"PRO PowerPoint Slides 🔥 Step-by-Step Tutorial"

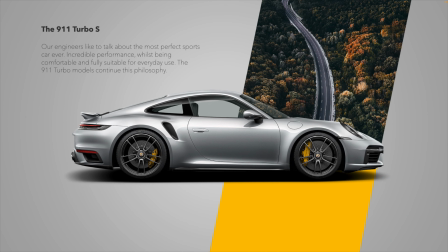0s
Today, we're learning how to make this beautiful Porsche-inspired presentation in PowerPoint.
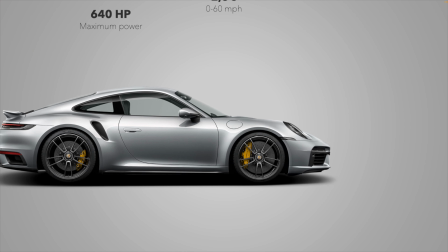5s
It's a really modern design, which uses a lot of nice functionalities in PowerPoint and gives a very clean look all the way from scratch.
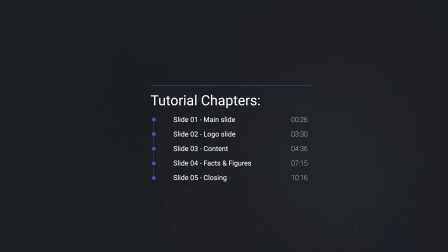13s
The tutorial consists of different chapters where we look at each of the 5 slides, and I'll put the timestamps on the screen right now.
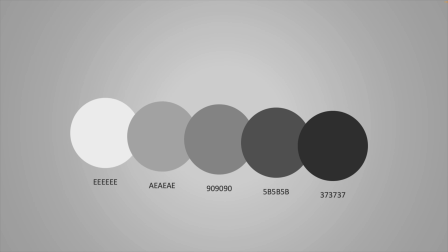21s
For this presentation, I'm using my gray color palette, which you can see on the screen.
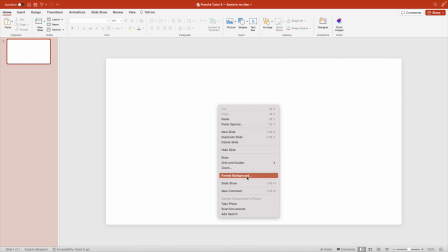25s
Let's start from a blank slide, and we're actually going to start with the second slide. So let's format the background and choose a gradient fill.
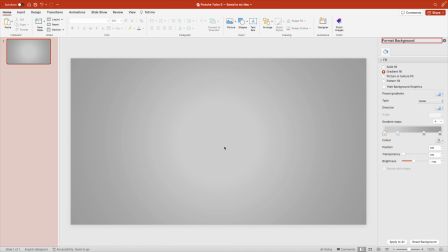33s
Here we choose the standard selection here, where we have light gray in the middle, and it gets gradually darker towards the edges. We're going for the radial fill so that we have this nice circular effect. First thing we want to do is we want to add the picture to the slide.
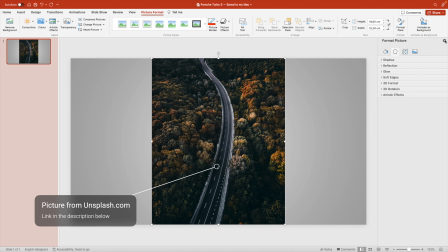49s
So I found this nice picture online on Unsplash. I'll link it in the description below.
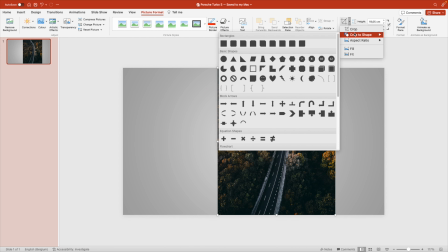54s
And we want to go for the crop option. We're going to crop the shape, and we're going to select this tilted rectangle.
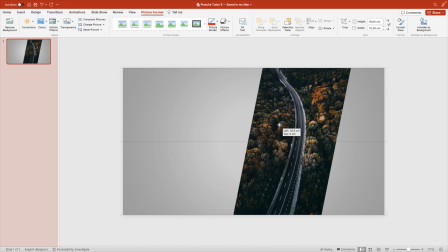63s
This is a pretty nice effect on the slide. We're going to drag it slightly to the right.
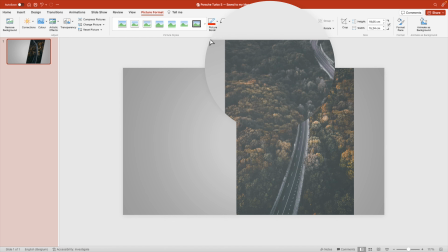68s
And then with this yellow handle, you can choose how much of a tilt that you want in your rectangle.
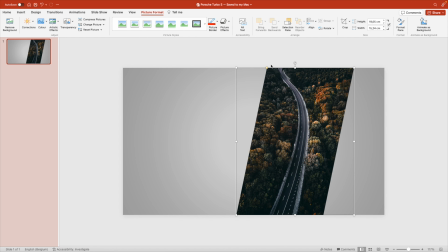76s
So we're going for slight tilt. That looks about right.
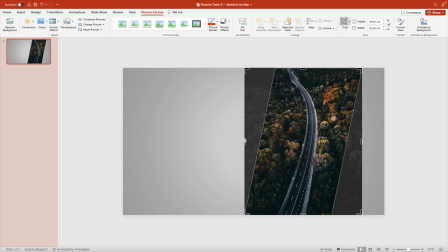80s
If you right click crop again, you can also choose how much you want to crop of your picture. So if you want to modify it, you can adjust it here and then click enter once you're done.
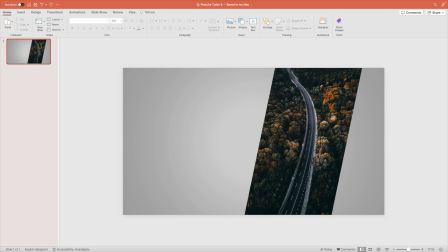92s
Next, we want to add the picture of the car. This one I also found online.
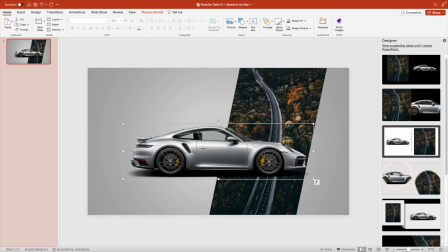97s
You can just look for it on the website or on Google.
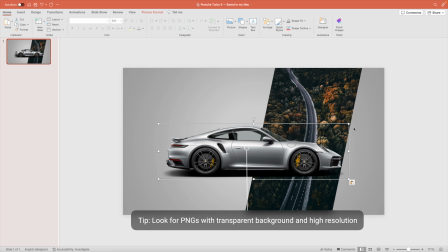101s
Always look for transparent pictures and make sure that you select a high resolution one so you can zoom in and out enough and it doesn't lose the quality.
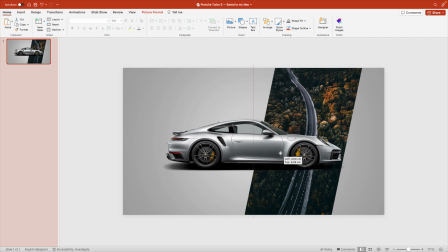108s
We're going to position it in the middle of the slide, a little bit downwards. And then we'll want to create this effect below. So it gives a nice edge between the road, but we want a more clean version on the bottom.
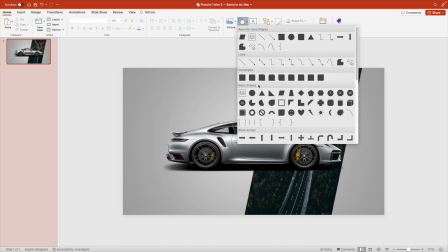121s
So we're going to shapes and we're going to insert the same shape that we have used.
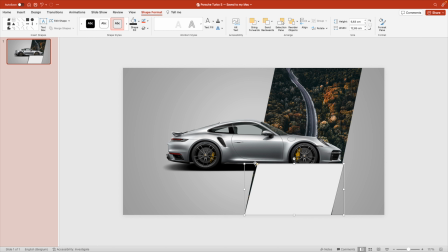126s
Drag it on the slide, position it at the bottom, and then play around with the angles until it meets the edges.
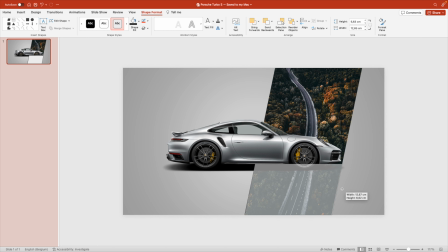133s
It doesn't have to be perfect. You can go slightly around the edges or slightly wider.
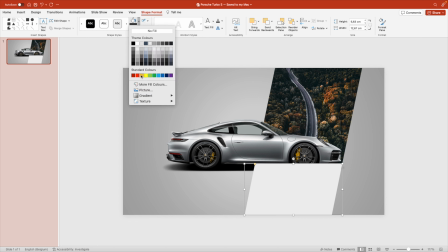139s
Remove the outline. And for this, we're going for the nice yellow color fill.
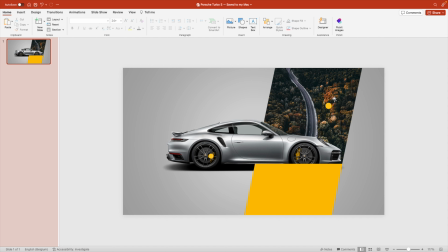144s
This way we have the same color used in the wheels as well as the color that comes back in the trees. So that is always nice. Click on the car, bring to front. This way it is in front of both objects.
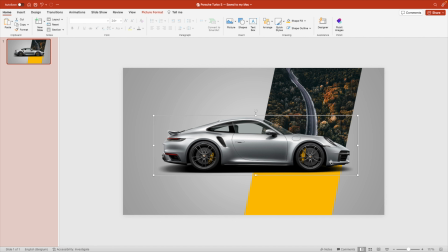160s
Shift it a little bit to the right so it covers the edge. That looks quite clean. That is the effect that we want to create. Now let's add some text, give it a title. The 911
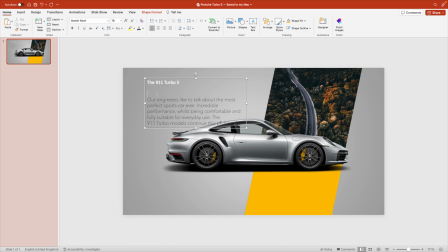173s
Turbo S, and then let's grab some text, add some text from the website, and now we're going to change the fonts. We're going to use Avenir Next for both of them, and we're going for a dark gray font type.
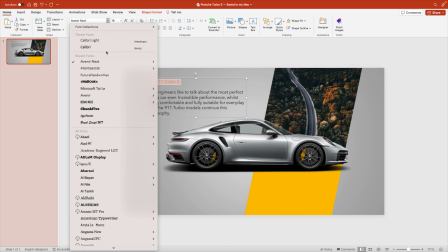187s
Reduce the font type a little bit, select the title, and here we're going to use bold.
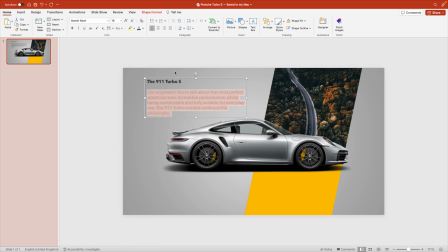192s
Paragraph text, we're going to use a very light font, the ultra light, and reduce the text size. This gives us quite a nice paragraph on the slide. And instantly you get a pretty modern looking feel on this slide already. And that is the effect that we want to create, of course. Now we can move to the first slide.
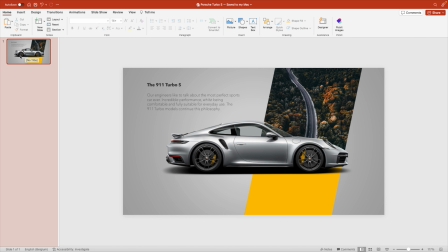212s
And it's always good that you start with the most important slide, duplicate it.
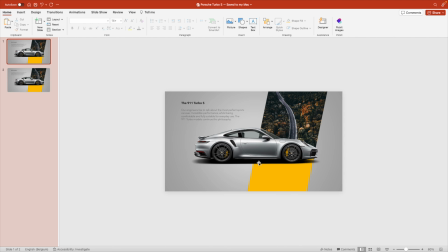217s
And then we select the first slide. And here we can just play around with the elements. We're going to shift the picture and the yellow rectangle to the right.
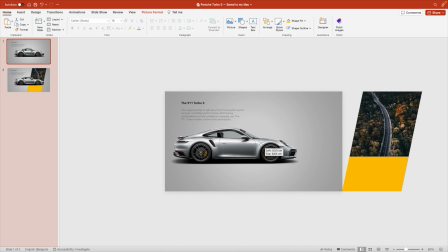228s
And the car, we're going to move to the left.
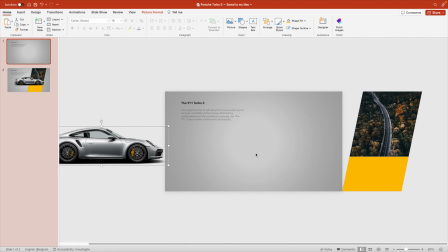231s
This way it will give the illusion that the car drives into the picture and then the elements slide in from the right. The text or the paragraph we can delete. And now we're going to add the logo to the page, center it in the middle, make it a little bit larger.